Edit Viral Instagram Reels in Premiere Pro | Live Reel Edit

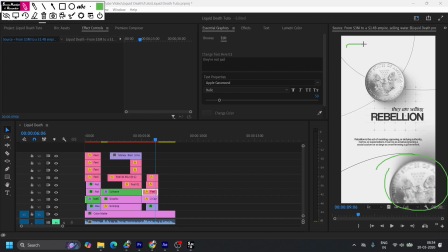[28:43]
Okay, so whatever is and the same object, if it is far, it looks small. Okay, it's very natural, and the same object, if in the close of the eyes, it looks bigger.
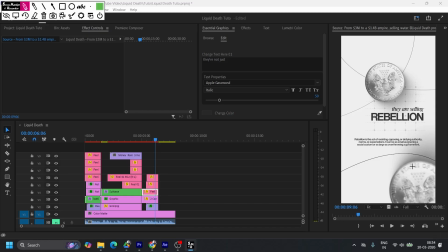[29:02]
So in this case it is bigger, and this one is at in the focal length. So our eye will always skip this part, but it looks very natural as it is skip here. So it draws our attention to this portion.
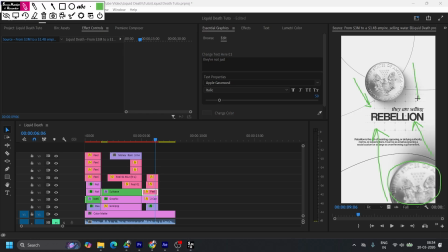[29:21]
Okay, this portion, because we have the text, so it draws our attention. So this is why the depth of field is very crucial for any design. Okay, now let's do the composition. So let's add the coin,
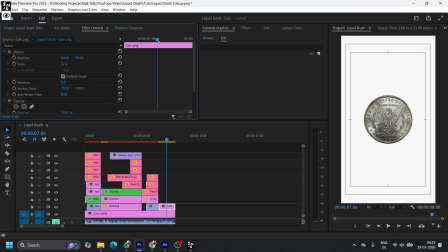[29:43]
and let's make it tint effect, and let's uh, increase the exposure, contrast,
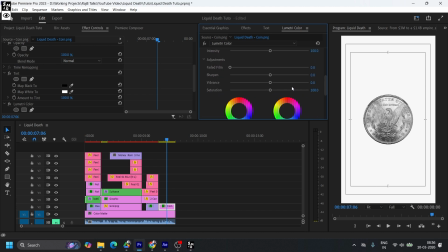[29:57]
highlights, shadow, and make it more soft. So if I decrease the sharpen, it became soft. Now let's place this at here, something like this,
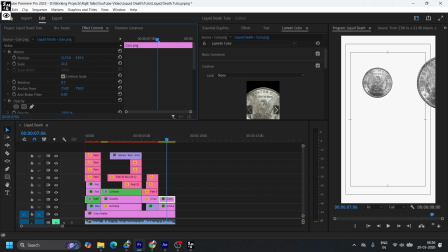[30:16]
and also this one is more bigger, comes here, and let's do something like this. Okay, it looks a bit warm, but okay, we also used a warm tone in this one.
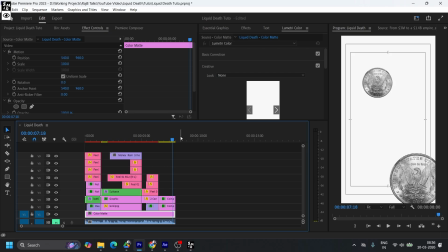[30:32]
So in the text, okay, so a bit warm is easy for us to make it more appealing.
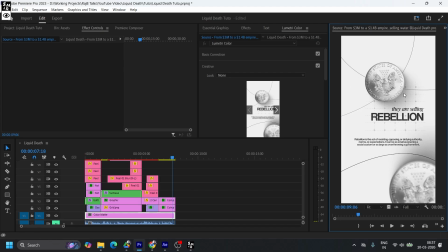[30:40]
Now there is the ribbon 1 and 2, and there is another ribbon here. So I name it ribbon. You might be named it something else. So that's up to you.
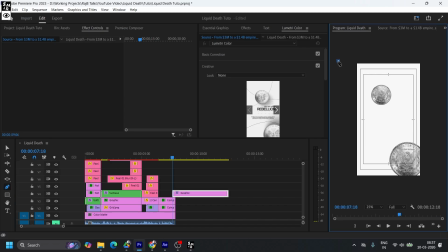[30:52]
And let's take the pen tool and something like this. And let's take another one
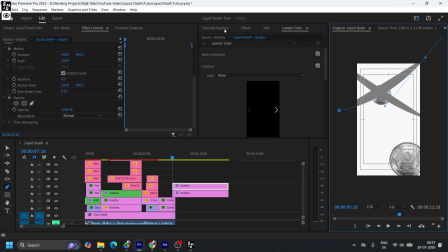[31:06]
like that and go to effects, go to stroke.
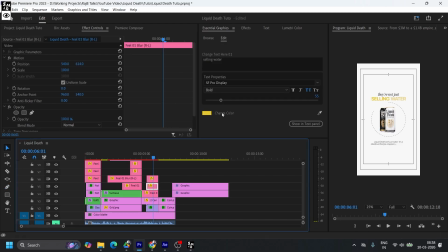[31:11]
In this case, I will take the color of this one for the ribbon. So here is the ribbon part,
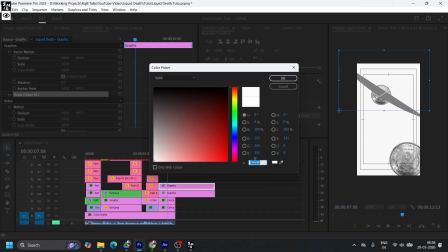[31:22]
this one, and let's color it with this and make it center.
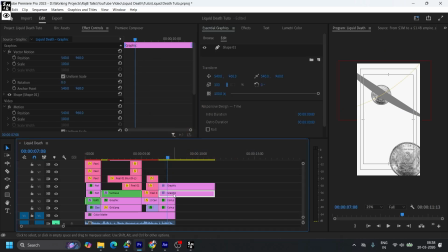[31:29]
Also for this,
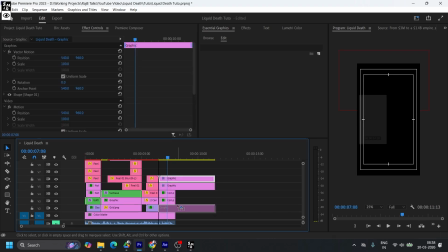[31:34]
okay, I can't select that one. So let's take it here, and this one,
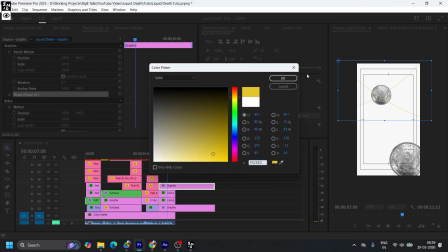[31:41]
let's take this and bring it here.
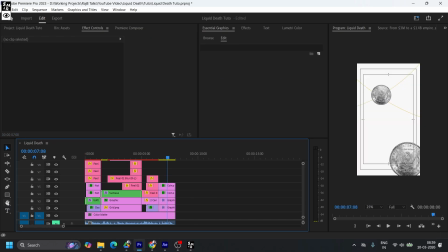[31:48]
And another one is here. So let's add another ribbon. So something like this. It's something like this. And so I need this.
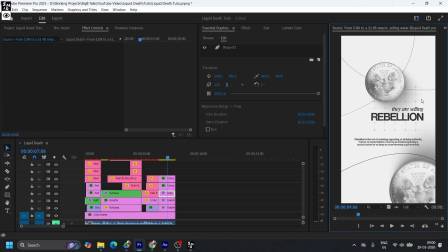[32:05]
Okay. Now here there is also the grid. Okay. And as we said that this is blurred.
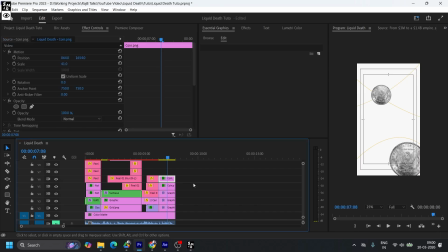[32:16]
So let's take this coin and go to Gaussian blur like 30. And also I make a little bit blurry this one because I feel that this is a bit far from a focal length.
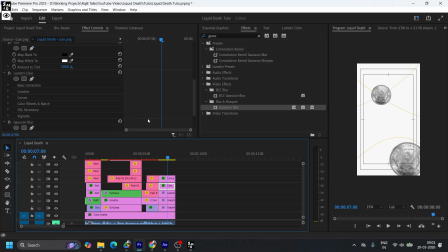[32:35]
So let's add the Gaussian blur here as well, but it will be like 10 or 5, let's say 8. Hmm, it's good.